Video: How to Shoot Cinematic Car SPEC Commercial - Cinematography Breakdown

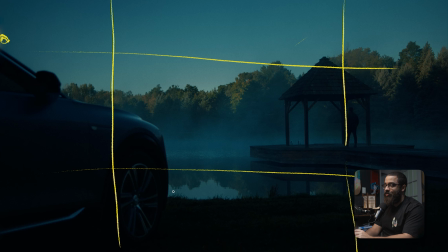12:25 So it's just, when I look at this, I don't feel distracted in terms of, I can look at the car and understand what's going on, and I can also look at our main talent that when understand what's going on. If I take these third markers out and look at the direction and leading lines of how things are following,
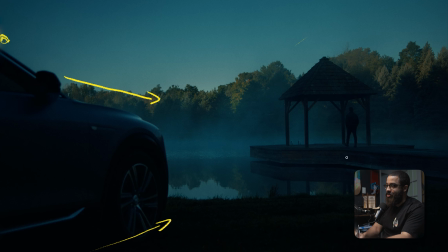12:42 you can see that this car is pointing at our main talent. And this dock here is also painting at my main talent. In the actual shot, he's just walking into this frame, which gives us a perfect frame inside a frame. There are just so many things happening here in terms of testing out things.
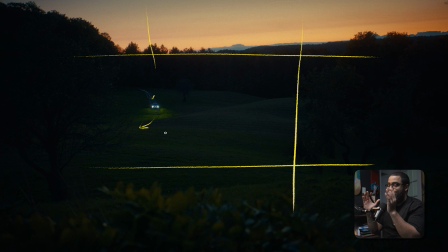12:59 In the first shot that we looked at, we were on the thirds and also between two trees, and that gave us another frame to look for.
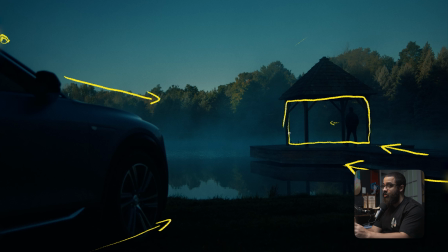13:06 But now we're on 2/3. If I look at the left side of the frame, I'm directly looking at the right side because of those leading lines and how everything is framed.
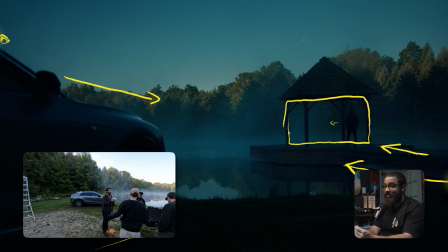13:14 And this was a shot that we actually got by accident, because there was a picnic bench that I was sitting on when we were doing a battery swap.
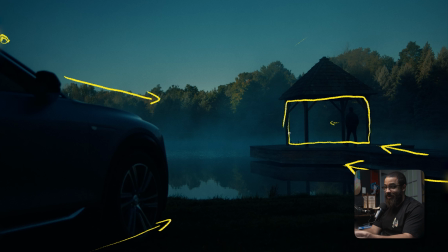13:20 Once the camera was powered on, this was the frame that we're looking at, because we were getting a bunch of other shots. So this is something that we didn't necessarily plan, and we shot this on a multiple focal lengths as well as the car moving in and out. But for the edit, in terms of how things went, this made the most sense. And now I'm going to look at one of the rolling car shots we had.
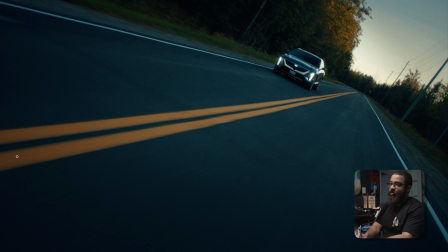13:38 Just in terms of framing and everything like that, we have these nice leading lines and a nice road to work with that just highlight the car in its best compositional way. And then when we look at where the light is, the sun is just ducking behind here, which you can see that gradient,
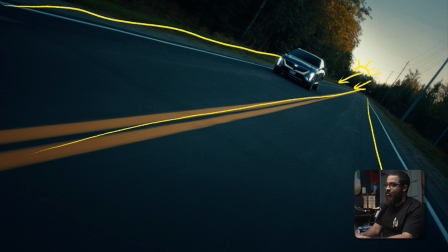13:55 and that is is just going to give us a backlight, which gives us the best looking image in terms of car, because it gives you these nice highlights on the edge of the car that just brings it up. And then if we were to look at in terms of the shadows and the light parts,
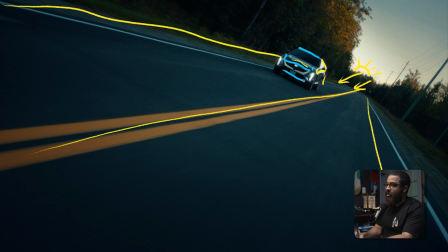14:08 we can just see we have so much going on with this car that gives us this natural checkerboard and interest of color.
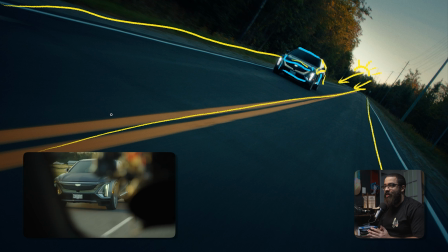14:15 So when shooting any car, always have the light behind it in terms of the sun and everything.
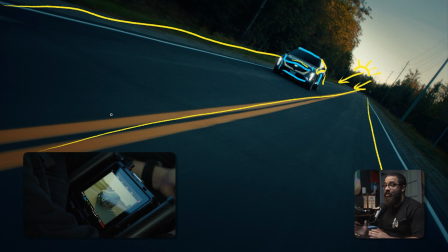14:20 Even overhead lighting will look pretty bad. You just have to have the sun behind it in terms of shooting it in its natural best light.
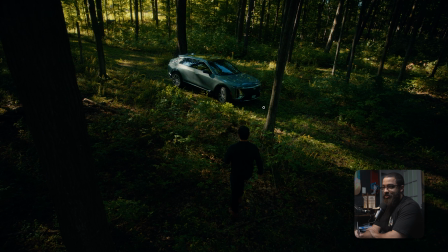14:27 This is one of the last shots and one of the most interesting shots that I'm gonna go over, because it deals with a lot in terms of switching up the shot variety and coverage in this commercial as well. This was an interesting scene in terms of getting a different angle.
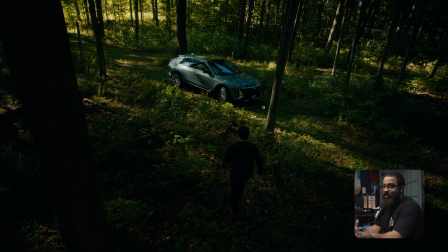14:44 So what we did is we put the camera up on a stand,
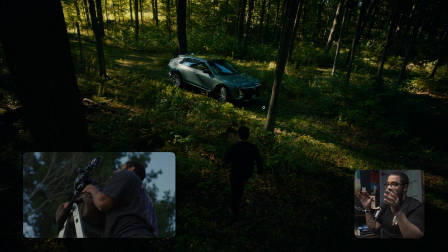14:48 and I stood beside the camera on top of a ladder and giving us this vantage point and looking down.
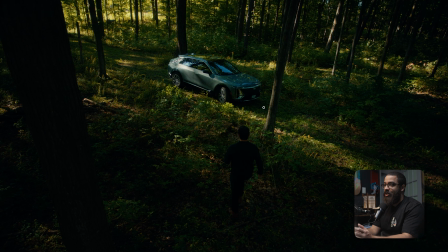14:54 I do a lot of this in my work because it is a variety and it is a different angle to actually play up on what we're trying to feel. We're trying to feel in nature, so I want to give the perspective of trees. If we could go higher, I would love to, but unfortunately this is as high as we go.
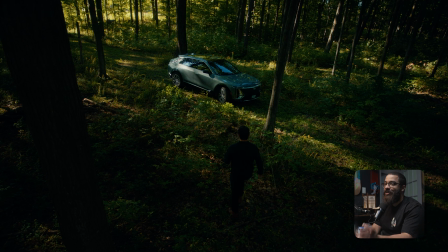15:09 So we're working within our means. And this is a time of day thing in terms of having our sun in the background blasting through these trees and creating all these beams of lights and shadow and everything that we look for in terms of interest.
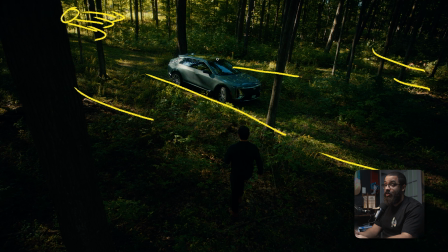15:23 If the light was overhead, it would give us a different look in terms of highlighting everything that was going on. We planned to shoot this midday to the afternoon as the sun started to duck, because we knew that we wanted to prioritize the sun and sunset for other shots. So this was just timing a filler period in the middle of the day that we could get one of these shots,
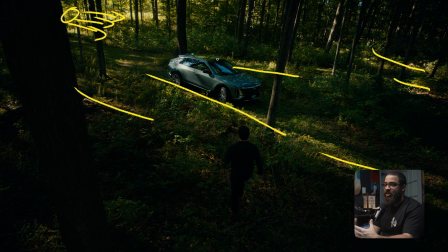15:43 because I wasn't too concerned on where the sun would be, because I knew that regardless of the sun's position, shooting through all this foliage, that it would give us an interest in our frame regardless. So I'm intentionally here in terms of where the car is and where my talent is walking.
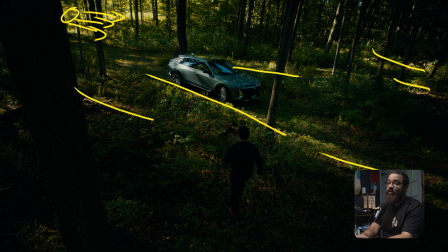15:59 I'm center framed here. I'm kind of in your face in terms of what I want you to look at. So we have the direction of our talent here, and then the car drives off here. So compositionally wise, there's not a lot going on here, but there's so much interest in terms of this angle,
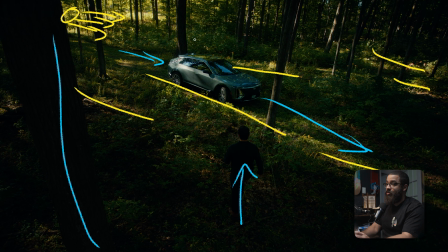16:14 what's in the foreground, our focus point, which is here in the midground, and then everything going off in the background. It gives you that larger than life perspective, and then also making everything else feel miniature. I wanted the forest to feel large. I wanted nature to feel large, and the car be a small part of that.